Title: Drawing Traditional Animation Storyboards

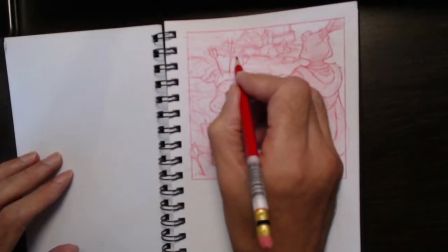5910s
Of course, we don't have to scrunch to see these ones, because I've got to plan it all out first, right?
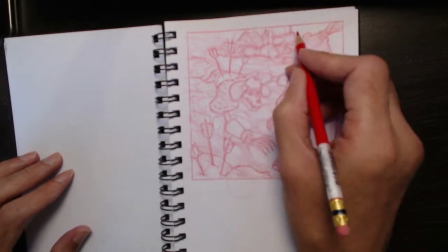5917s
So I'm giving myself some skeletons to kind of like maybe to see here,
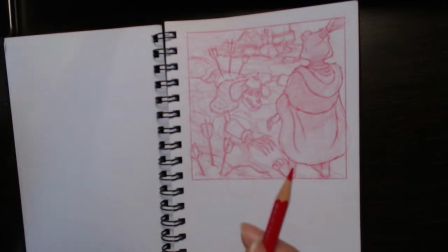5926s
but that's that. Right, now before I go and getting my, yeah,
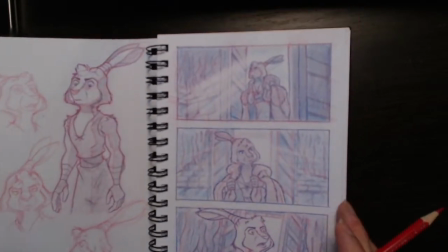5935s
also when you're drawing, now excuse my stupid singing, but when you're doing these things, you want to kind of think, so you want to always imagine the music like,
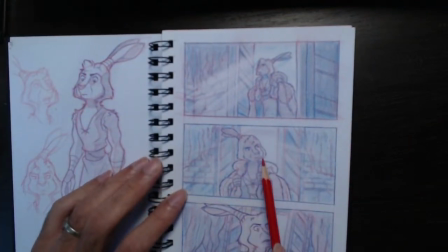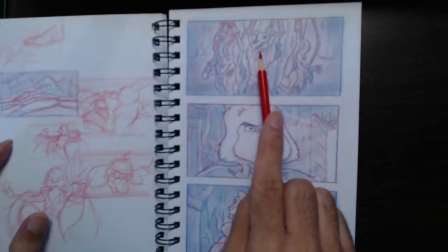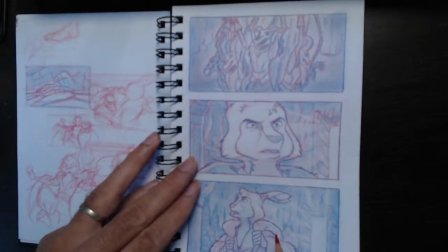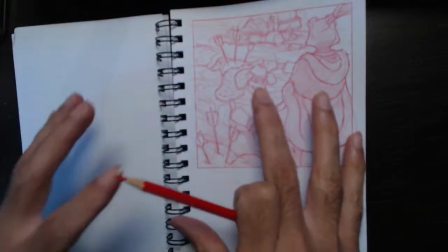5965s
then the voice, all that kind of thing.
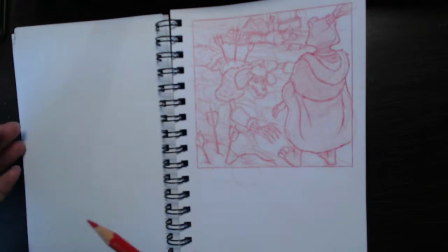5969s
You want in your head, it sounds like I'm a little kid going choo choo, whoosh, guns and shooting, but in a way,
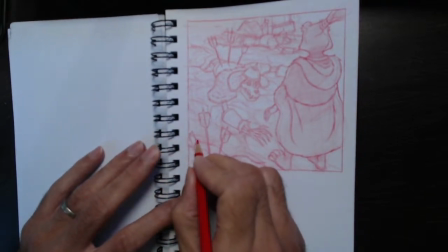5978s
you gotta kind of have that mentality when you're doing these things,
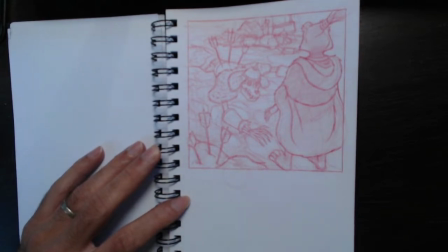5985s
because you really want to get into the story, so to speak,
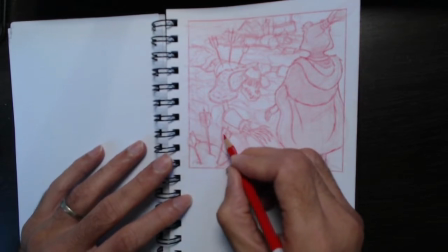5993s
as it's all being done. Right, so before I get my blue pencil out, I am going to make some
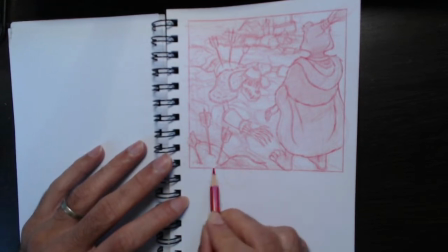6004s
rough value studies to help this thing along, right? Because you're seeing it in its bare bone stages, right?
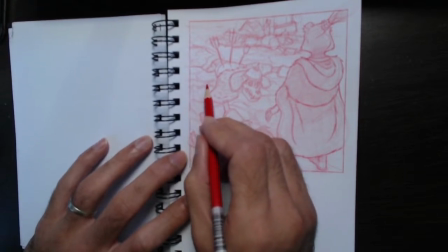6017s
So what'll make the floor interesting and make my work a lot easier with the floor is to go along the cracks
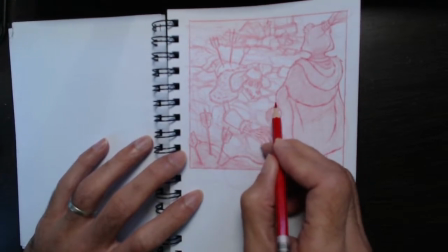6027s
and start making those stones stand out, right?
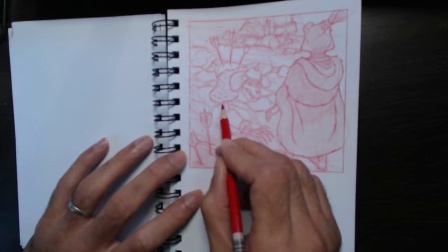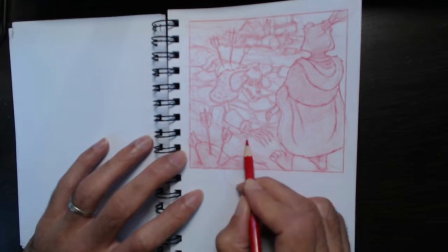6036s
Right, so we're already starting to get ambience from these kind of things. And the stones will be even more interesting when we start adding little cracks to them.
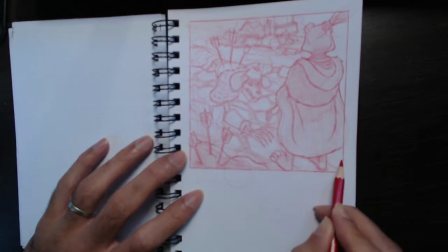6049s
So just shapes within shapes with little bits of detail, right?
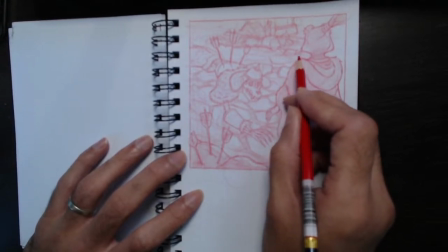6056s
So at the moment we're kind of just
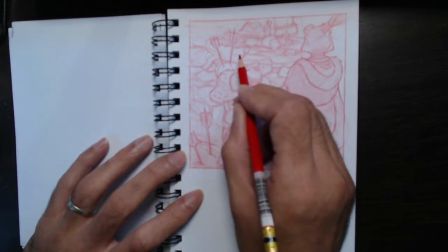6061s
scribbling in between the cracks
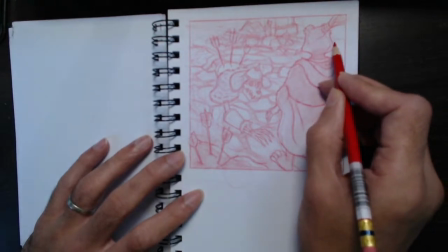6068s
to make all these things stand out. Right.
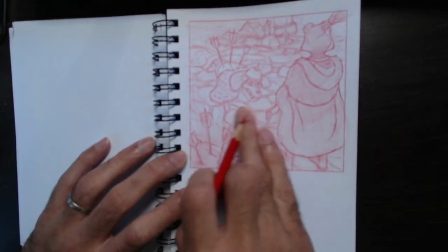6073s
I'm going to come in here,
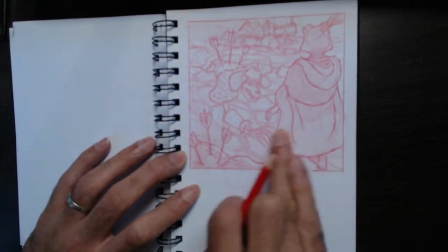6075s
just give them some uniformity by smudging it all in like that.
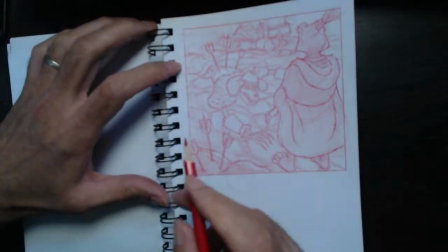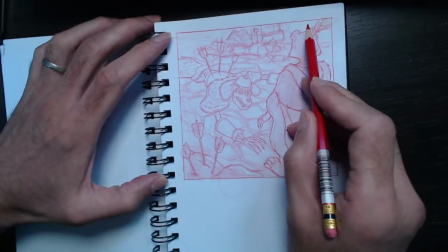6088s
Now here is where I need to think about my super blacks, right?
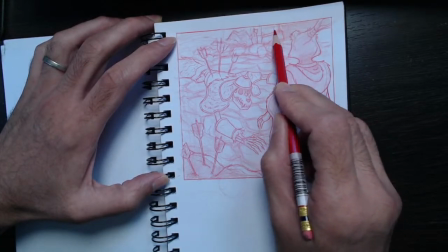6096s
Where all of this stuff is going to emerge from.
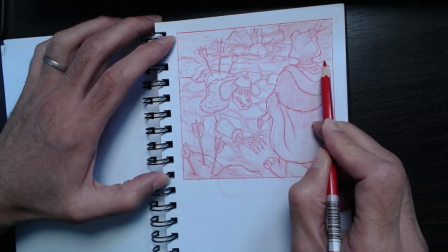6100s
So around here it's going to be a lot darker.
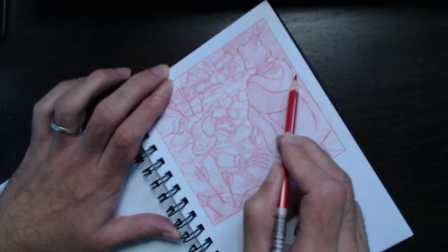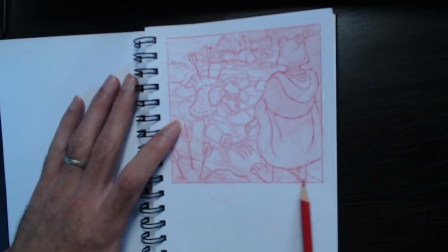6113s
Right. Around there, in between here, it's all darks.
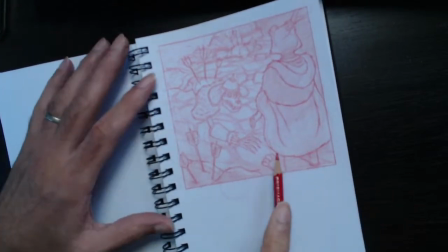6124s
Right. Where his feet is. Again, he would be,
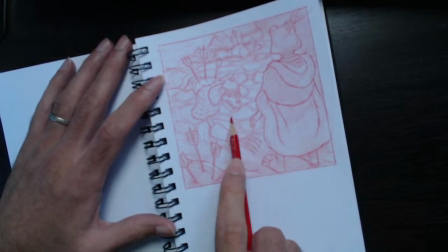6128s
it would be so dark he wouldn't be casting a shadow, but we might, if we were thinking value, have him casting shadow.
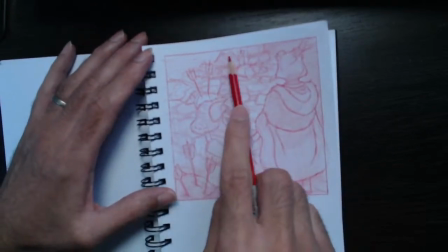6136s
But we want everything to read, so as I said, it's not true value,
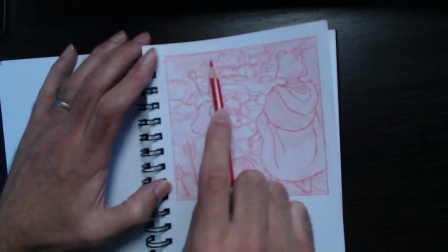6141s
it's just a general thing of helping this stuff pop, right?
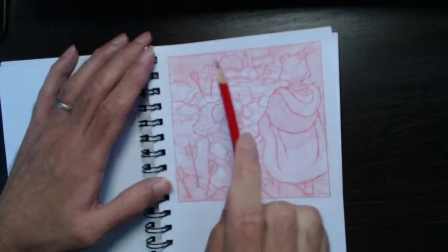6148s
Which is what we do in storyboard art. We want things to read and worry about the concept
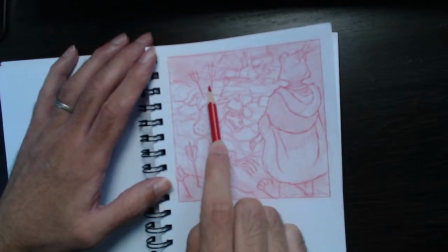6157s
art of it all a little bit later.